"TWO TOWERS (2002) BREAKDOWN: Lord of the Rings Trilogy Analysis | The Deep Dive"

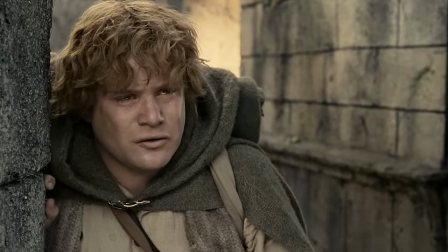246s
It's what Sam's really talking about in his amazing speech at the end of this film.
Folk in those stories had lots of chances of turning back, only they didn't.
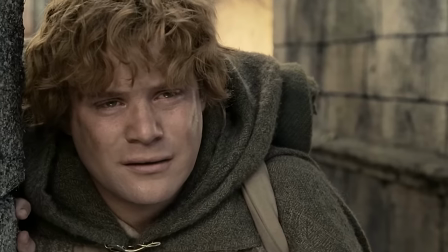256s They kept going because they were holding on to something.
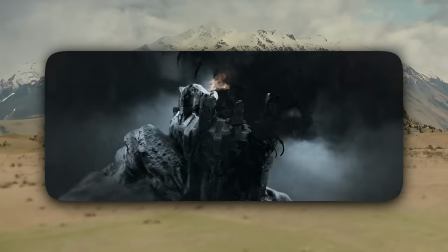262s
And we see Gandalf as one of those stubborn warriors from one of the epic myths.
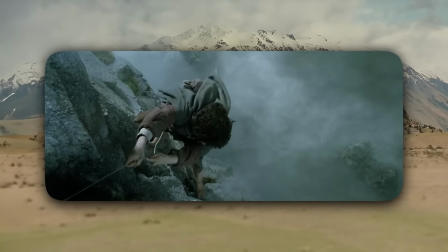266s
The extended edition includes this scene with Frodo and Sam using the elvish rope to descend the cliff.
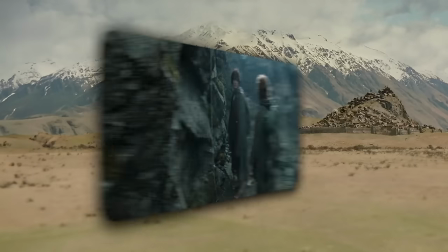271s
Remember, this was Sam's gift from Galadriel. And while he says that it doesn't loosen easily, the fact that it does is actually the point of it.
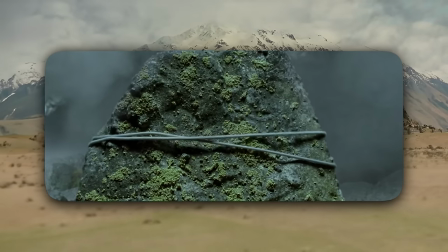277s
With the proper tug, elvish rope is designed to untie so that you can carry it with you. But Sam's misunderstanding of how to use this rope will extend to him using it as just a leash for Gollum.
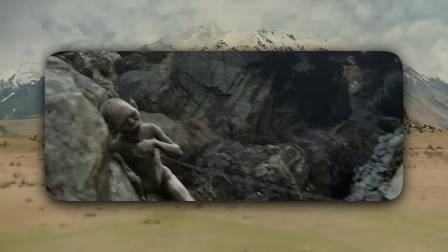286s
And notice later, Gollum is like, "It burns us!" And it's because Gollum hates everything elf made.
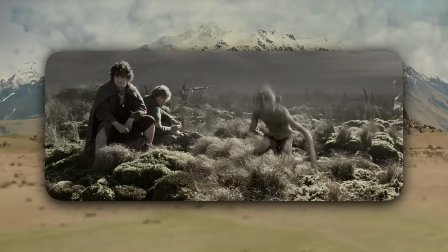292s
He finds the Lembas bread disgusting, he avoids touching their cloaks,
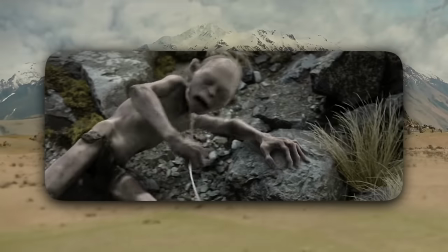295s
so Sam misuses something that is supposed to be practical as something that is just arguably wasted on Gollum because all it does is just bring him even more pain and discomfort.
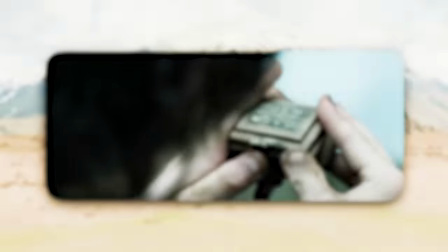304s
But even more important, I would say, to this extended edition scene is this detail, the salt that Sam carries from the Shire to give them a taste of home.
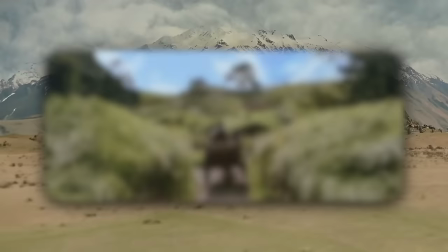311s
It's these little details that make Sam an essential partner for Frodo. Without the ability to remember and to taste the Shire, the inability to remember the stories they grew up hearing,
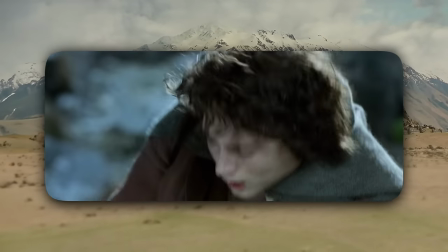320s
Bilbo's stories, Frodo would be lost mentally and forget what they are fighting for and give in to the ring.
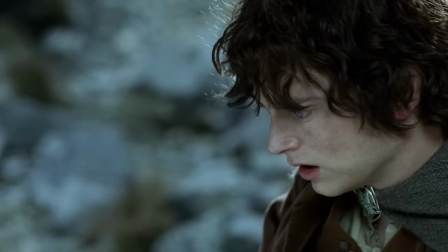325s
Jackson said that these close-ups of Frodo seeing the Eye of Sauron and grabbing the ring were actually shot in the studio soundstage 2 years later than the rest of it.
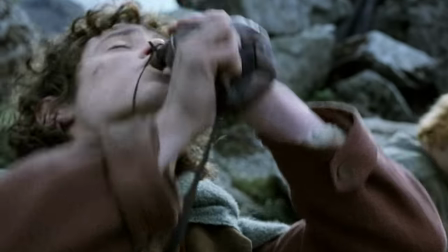333s
So this shot of Frodo drinking, we're back to the shot that they shot outside, which is why their hair and their skin looks slightly different.
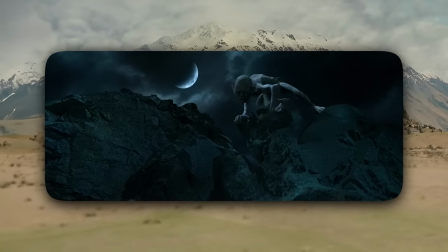339s
And then entering the film is Gollum. The shot of him descending the cliff with the crescent moon is actually the first shot of Andy Serkis's Gollum,
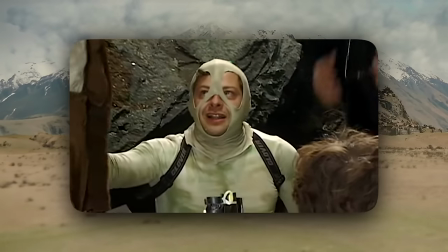347s
as Serkis wasn't cast as the character until they were shooting scenes for films 2 and 3. Initially, they shot this bare cliff with no one on it, and they CGI'd him on it later.
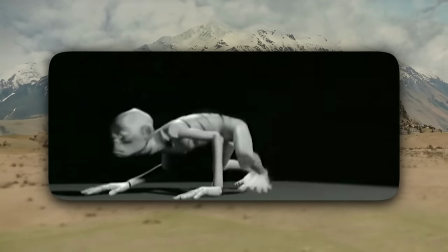356s
Originally, Gollum was going to be a fully CGI character, like what we saw in the Fellowship prologue,
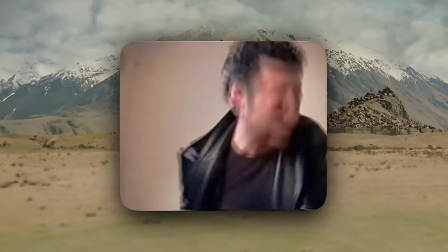360s
but Jackson was so impressed by Andy Serkis's audition tape that they completely reconceived how to bring the character to life
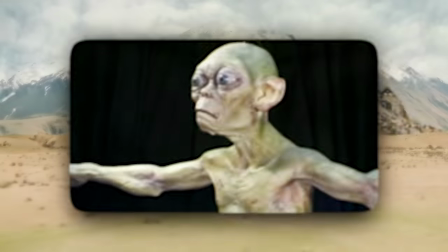366s
using Serkis on set for motion capture and redesigning the CGI model's face to reflect Serkis's
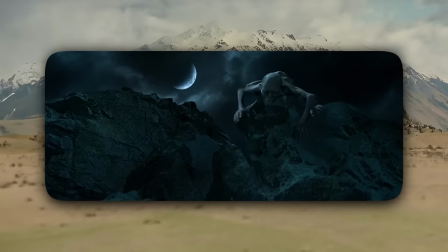372s
facial features, as he would have been playing the Sméagol that transitioned into this Gollum. Now, Serkis obviously cannot crawl upside down like a lizard, so this specific movement wasn't done by him,
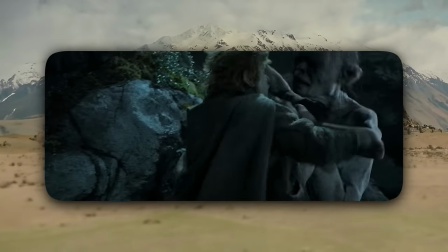380s
it was fully CGI, but his wrestling with Frodo and Sam and most of the stunts were all done by Andy Serkis.
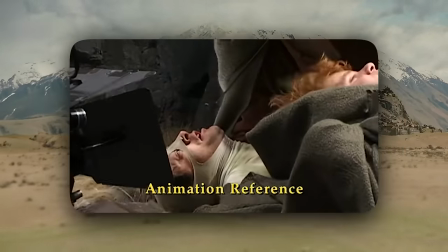385s
They shot it once with Serkis in frame wearing the mocap suit, and then again with the other actors pantomiming without Serkis in the shot,
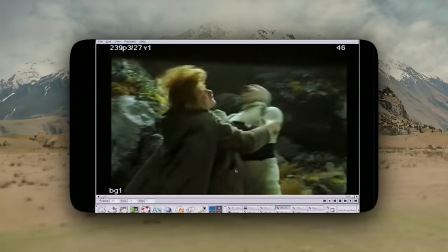391s
and then for the final shot, they rotoscoped the CGI Gollum over Serkis's body movements.
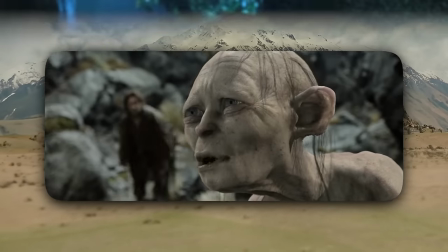395s
But to date, I believe the close-ups of Gollum look incredibly vivid, they completely hold up, and really it's because back in 2001, they invested in the time to get it right.
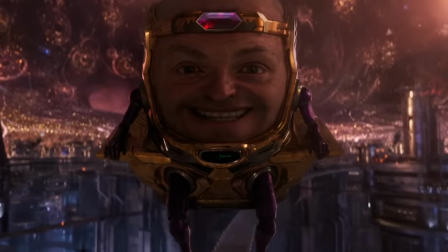403s
Doesn't matter if CGI technology has gotten better since then, if future movies just kind of rush it, you can totally tell, and that's why things age poorly.
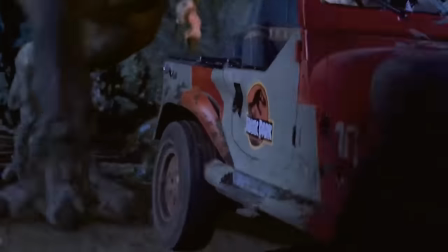410s
But if you look at movies like this or Jurassic Park, because they took the time to make it look good and mix in practical elements, that's what makes these visuals timeless.
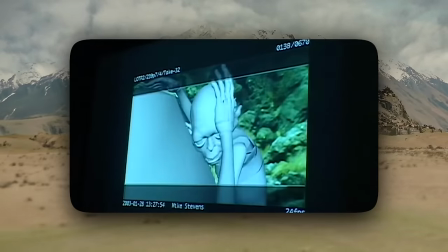418s
Each frame of Gollum's face for this movie took 4 hours to render. But it's also in the design.
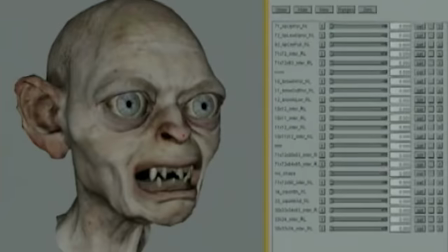423s
They smartly designed Gollum with massive eyes and deep expressive pupils.
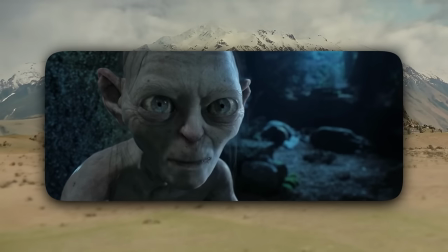428s
Pupils that, you'll notice, alternatively open up and then constrict, which is how we discern between his vulnerable Sméagol self and his bitter Gollum persona.
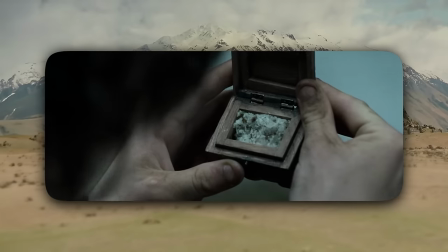436s
And with details like Sam's Shire salt and the stink of the bog that they had smelled,
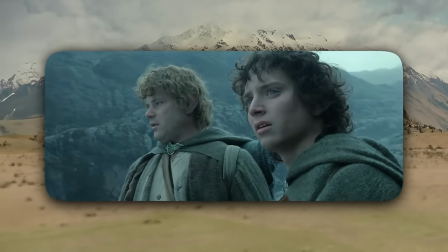440s
these opening minutes of Two Towers do a really good job activating our olfactory senses so that we could almost smell the stink of Gollum as they're wrestling with him.
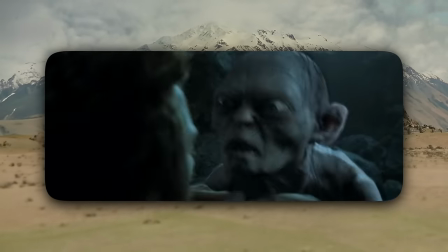448s
Like, you could feel Sam and Frodo being like, ugh, I don't even want to touch this freak. But I absolutely love the close-up of Gollum biting his upper lip, blowing out his cheeks.
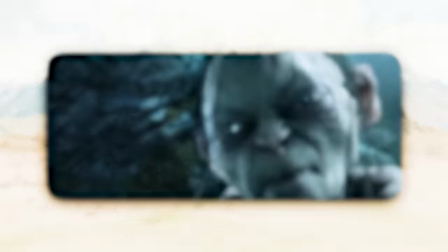456s
It's a subtle gesture that shows his ravenous desperation. Like, Frodo now gets an up-close glimpse at his own possible future.
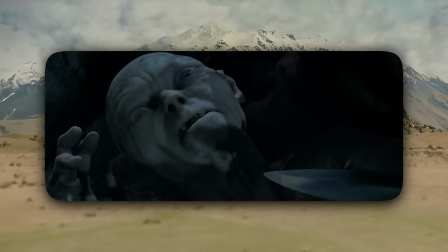462s
Frodo draws Bilbo's sword sting upon Gollum, an image that Jackson actually got from an Alan Lee painting.
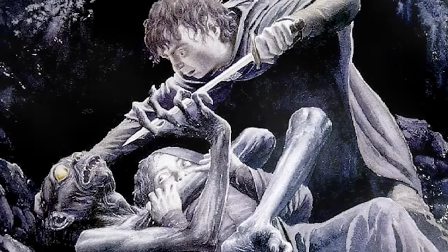468s
But it's another example of the value of remembering stories.
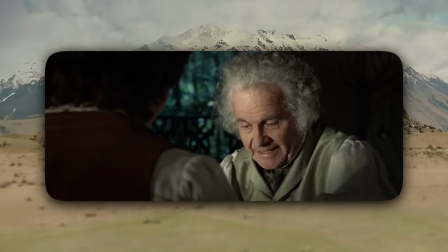471s
Frodo, having listened to Bilbo's tales and recalling Gollum's history with Bilbo in Sting, is an asset to finally getting Gollum to submit.
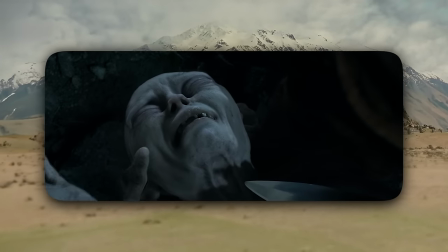478s
And we gotta appreciate Serkis emoting through this transition.
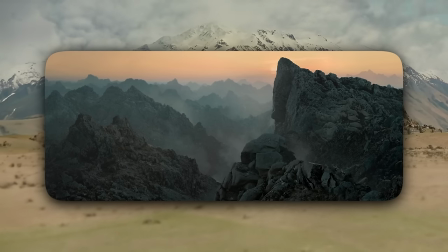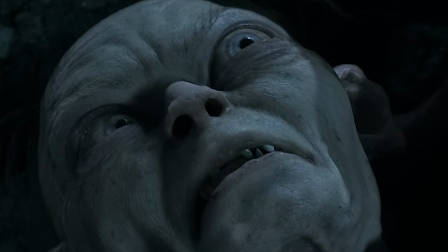489s
Yes, you can see his pupils transitioning from narrow to dilating, open, invulnerable, and defeat.